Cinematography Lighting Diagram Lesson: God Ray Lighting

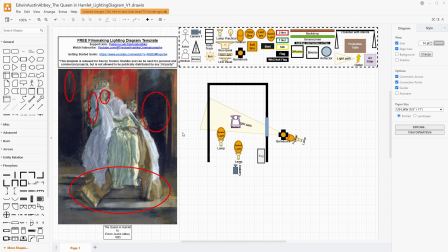[12:09]
If you want the cheapest option for fog, that would be one of those Halloween fog machines that are pretty small, but they'll get you a long way. You can also get cloud in a can, and that's really effective. I like cloud in a can, but don't use things like smoke.
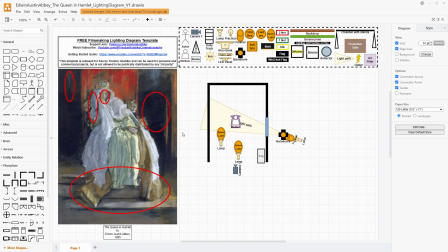[12:28]
I would also make sure that your actors don't have breathing issues like asthma, and those kinds of things, and check in with them, have conversations so that everybody is safe and protected, because fog is generally safe,
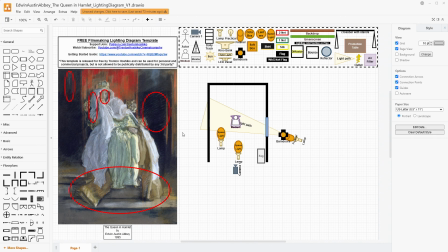[12:41]
but it's not great to continuously breathe for a really long time. Also, don't use like just humidifiers or something like that. You want to not have too much humidity all around all of your electronics and equipment and cameras and those kinds of things. So, if you're going to do fog, you probably should do it right. Definitely don't use smoke.
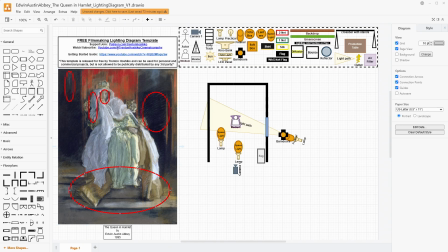[13:00]
And so, yeah, this kind of setup would allow us to get the light streaks right here. They're coming kind of, I was talking about that, how high the window is. They're coming at like just under 45 degrees. They're probably like 35 degrees. So it's not super high up on the wall. And it's a pretty large window in my opinion.
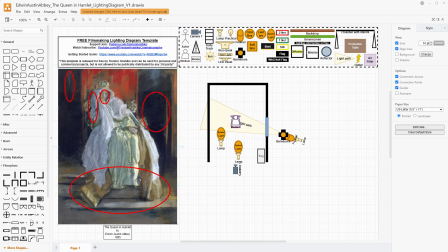[13:17]
And so we'll be able to capture those streaks, have these harder edges from the Fresnel helping us out with that. And that hard light, having the whole space be diffused just a little bit and having that light scattered through the fog,
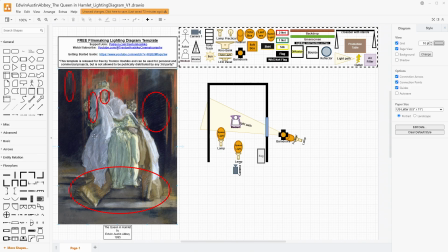[13:31]
and then having these space lights to open up the shadow side and help wrap it around the front with non-directional light. If you needed a little more, you could certainly use things like a bounce on this side also to help push a little bit back in here.
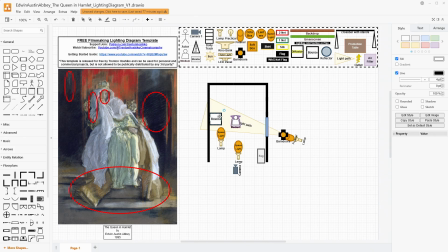[13:47]
And this bounce could be a 5-in-1 reflector, it could be beadboard or pizza boxes. Pizza boxes might be a little small, but you could use anything. And then this also could just be a white wall. And if it's a white wall, then some of that light would be bouncing back as well. And that's, speaking of the shadows and light bouncing around,
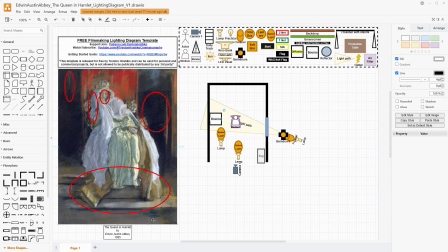[14:07]
these space lights will help us open up these shadows on the floor in front of her and behind her, just enough to be able to see into them so that it isn't that completely spotlight look. We're not wanting a spotlight, we're wanting
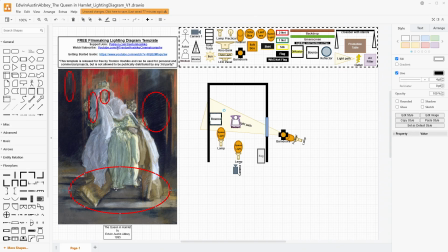[14:21]
the key to accent and highlight her and highlight the shape of her fabric without it being too aggressively like a stage light.
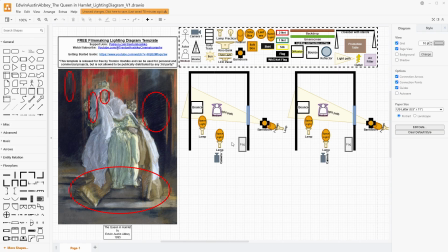[14:30]
So if we have less budget, what are we going to do? Well, the first thing I would do is take away the lamp and space light from the front. The more important one is off to the left side, if we can do that. If you only have bounce, you could make it work.
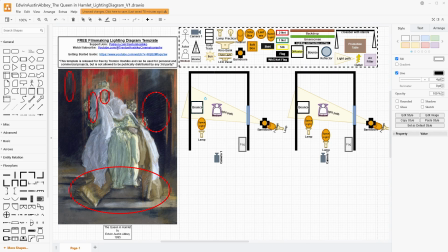[14:45]
But we are really wanting to make sure that we're having some control of that light there, and a space light with a dimmable lamp is going to give you that flexibility and that control. If you don't have that, then you might want to move this towards the front just a little bit, so it's almost like at a, you know, diagonal angle to her.
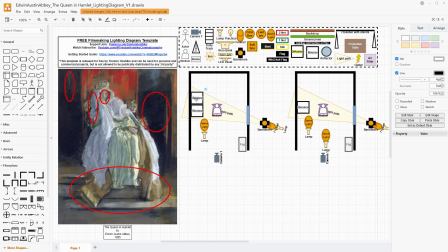[15:04]
And then we're going to just add more bounce to the scene as well. And so we're capturing the light coming from the Fresnel and that space light and bouncing it back across her and this scene.
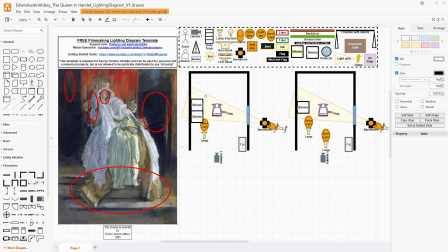[15:17]
In my opinion, that's pretty much the only way to remain close to this without sacrificing too much control while managing your budget. It's, you know, not that big of a difference because you're only getting rid of one lamp and one space light, and you're still adding bounce, but that's kind of what we can do with this.
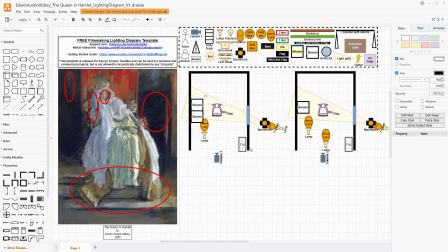[15:34]
I'd say that fog machine is going to be doing a lot of work to help with the contrast and spreading the light around also. And because we want those light shafts, we really don't want to get rid of the fog machine unless our budget just absolutely does not allow for it.
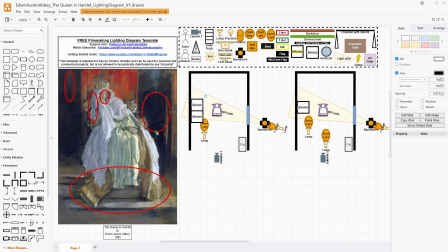[15:48]
But then at that point, you're kind of looking at a different look than this. The cheapest option would be to just do it with bounced light. But at the same time, this lamp might not be powerful enough to, even with the Fresnel, to illuminate her and the scene and bounce enough light to actually open up these shadows.
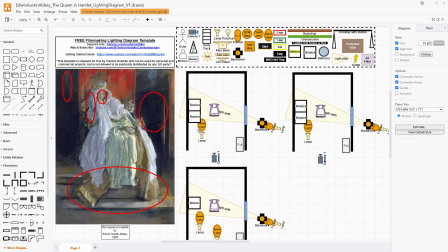[16:07]
So I really probably would use a space light. If we straight up do not have a space light, you could use a lantern. People more frequently, in my opinion, have lanterns than they do have space lights.